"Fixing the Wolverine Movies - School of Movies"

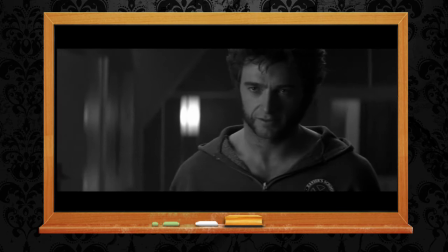No Magneto, no Senator Kelly or any of that stuff required. Mystique is not in this film at all.
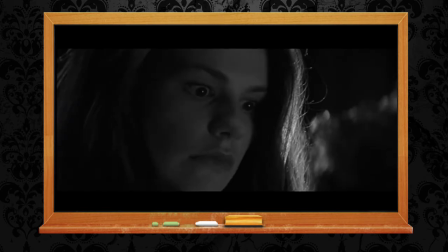Wolverine is disturbed in his sleep by Rogue, in the middle of what is now clearly a pattern of nightmares brought on by post-traumatic stress disorder. The stuff Fox said people wouldn't want to see. Logan accidentally stabs Rogue and she uses his powers to heal herself.
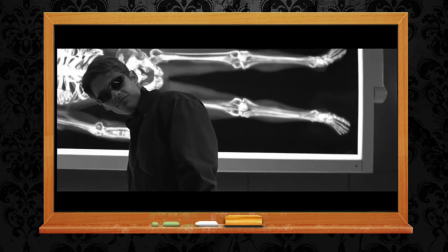Charles and Cyclops talk, Rogue leaves, though we never see Mystique pretending to be Bobby shooing her away, so it's only because of the nighttime incident, as Logan surmises.
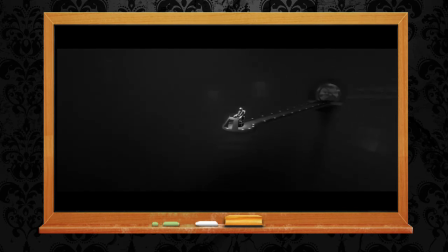Charles uses Cerebro to track Rogue to the train station, and we cut to Wolverine sitting down with her to talk.
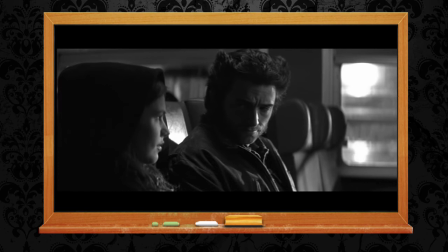No Brotherhood of Evil Mutants, no Magneto. He convinces her to give these geeks another chance,
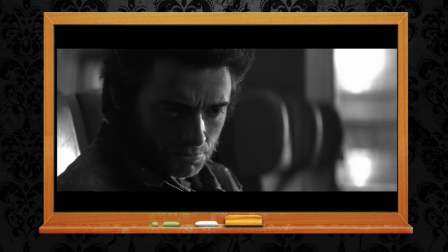and this is significant because after all this time he has found a place he wants to call home to.
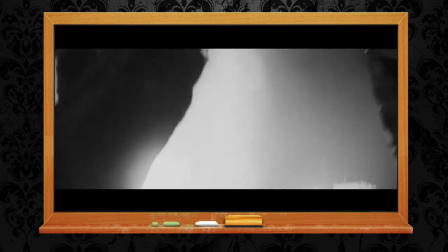56 minutes in we cut to sometime in the near future, and it's the Days of Future Past training session from the beginning of X-Men 3.
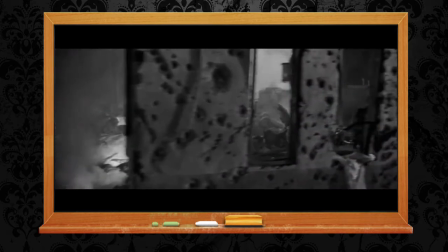That's right. Nothing in the rest of X-Men or the entirety of X-Men 2 is of any real significance here.
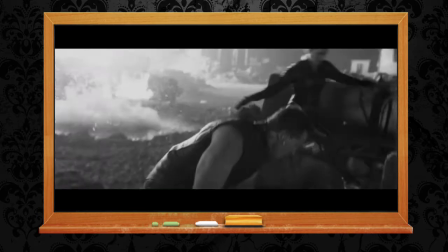I know, sacrilege. It's all just messing around and Wolverine doesn't learn a damn thing.
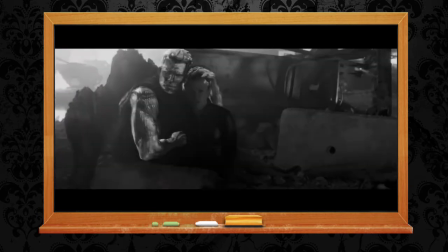The big mystery of his past is never really revealed in X2,
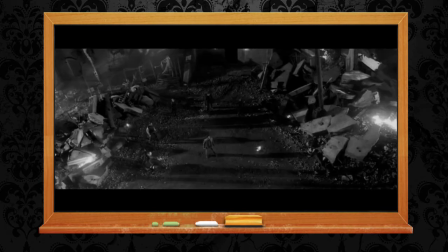and we've already seen everything important that could be connected to these posed questions as to what they did and why he volunteered.
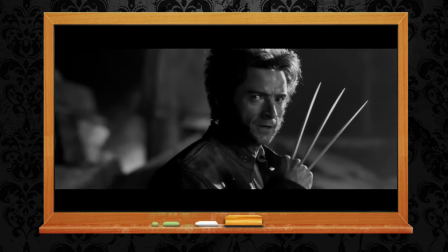All that gets cemented is that he wants to stay an X-Man, which was already established on the train.
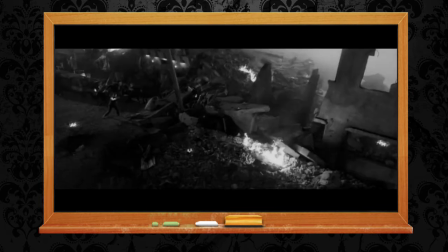So that's what he is now, and what he has been for a while, as is apparent from the Sentinel takedown, which also shows Rogue working with the team.
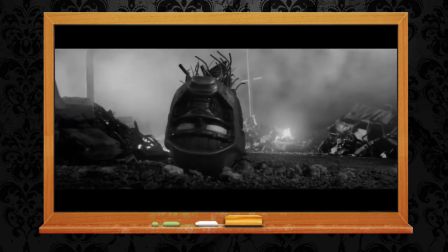I even snuck in a few Colossus lines from Deadpool for grins, thus making his character Russian and more consistent across the series than Fox managed.
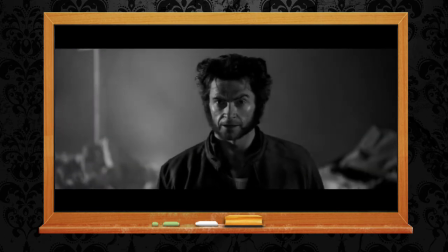Because if you ever listen to him, he's like, "Hey, how's it going, Logan?" He's totally American, as opposed to Your Drowning Pool is best soundtrack.
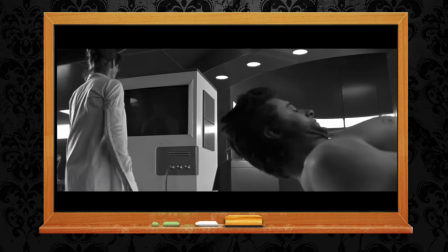So how the hell do I explain Jean's death and the Phoenix in order to link it back to the Wolverine?
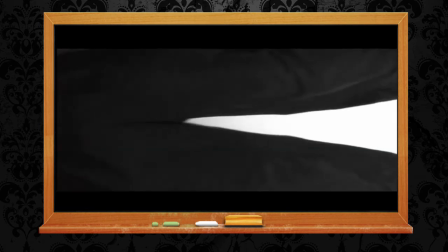This was the trickiest part because they mangled the Phoenix saga with pretty much every word and every frame of this third film, which is one of my most hated films of all time, I might add.
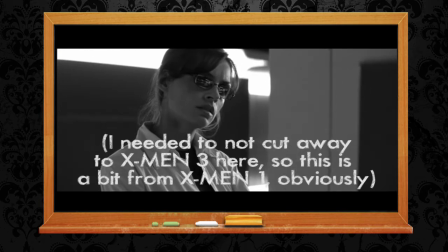It's just so stupid and wrong-headed and ill-considered,
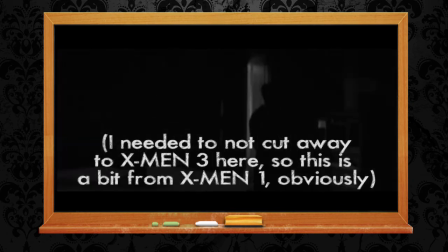especially when Charles explains glibly that he basically caused this by locking off bits of her brain,
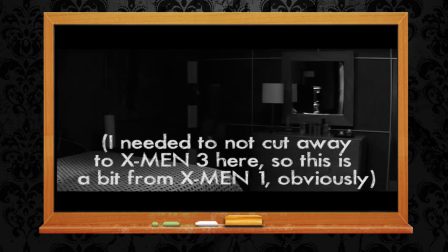despite the fact that if anyone should know the dangers and ethical freefall that this represents,
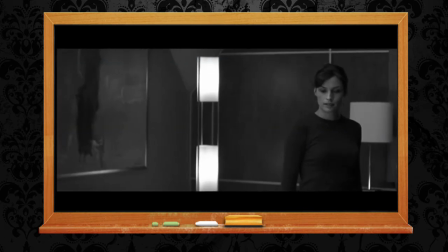it's Charles. If the focus of X-Men 3 had been on his mistakes, on his anger, his regret, his weakness,
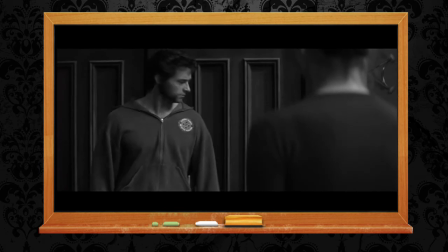how this inspiring leader was just a fallible man, it actually would have made a brilliant precursor to the Charles we see in Logan.
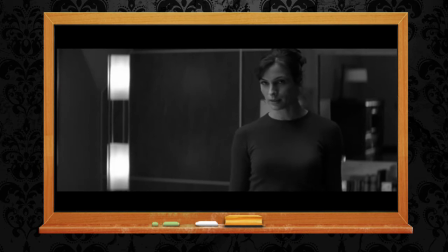But as you know, regrettably, it did not.
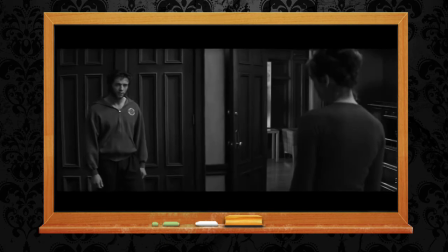So after the Danger Room, we actually cut back to the beginning of X2, although we don't know that if we haven't seen any of these films.
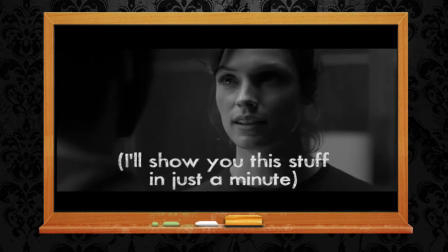It's just Jean and Cyclops, and she's got a new haircut. Jean's having a serious episode in the museum.
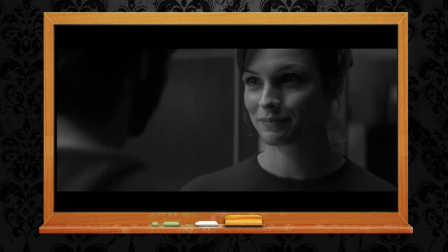Scott says that he will never let anything happen to her.
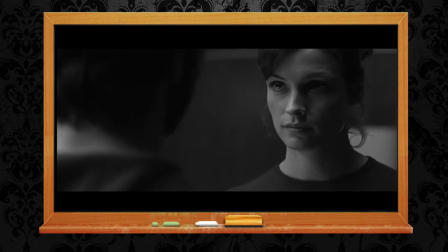We know that these words, despite his conviction, do not in any way represent any ability to stop what's coming.
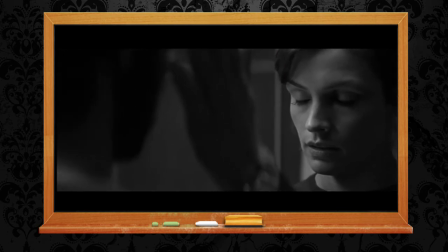Immediately, cut to the point in X3 when Charles and everyone else in the museum suffers a psychic attack.
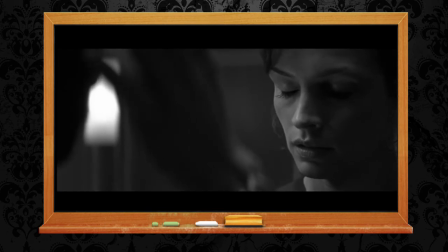This is where Jean, as Phoenix, is disintegrating Scott beside Alkali Lake,
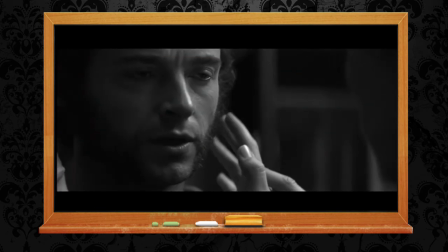but as Logan and Aurora run in slow motion to Charles's office, he never tells them to go.
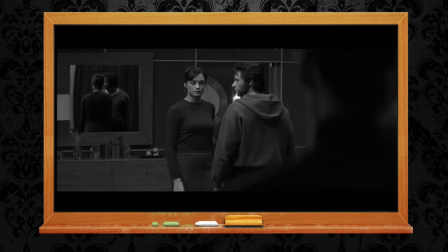Lisa Gerrard is singing Gloradin from Heat, and the slow-mo continues to the scene where Charles tells Logan what has occurred.
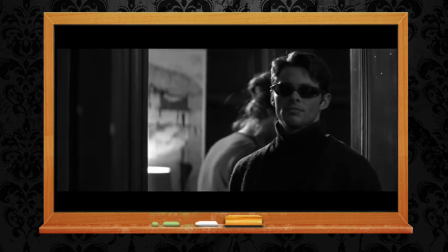It's all visual, as the clumsy words he says, including something about the sheer force of water,
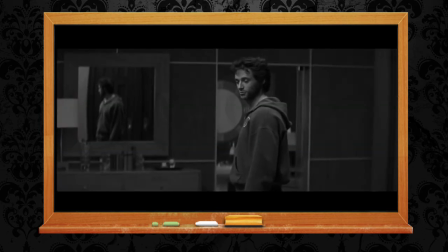which would take far too long to get set up, are replaced by this mournful, powerful song. As far as we, the audience, are concerned, Jean never died and was never reborn,
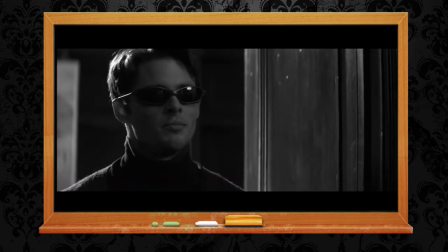but she did suffer a serious psychic breakdown as her powers went haywire, hurting everyone,
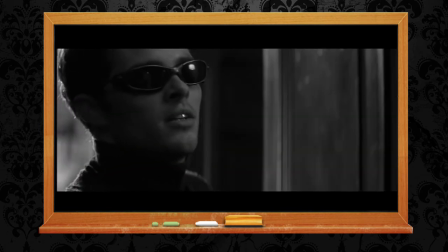and showing already how dangerous she is. But you can also still paint in the original events of the X-Men 2 and 3 films if you want.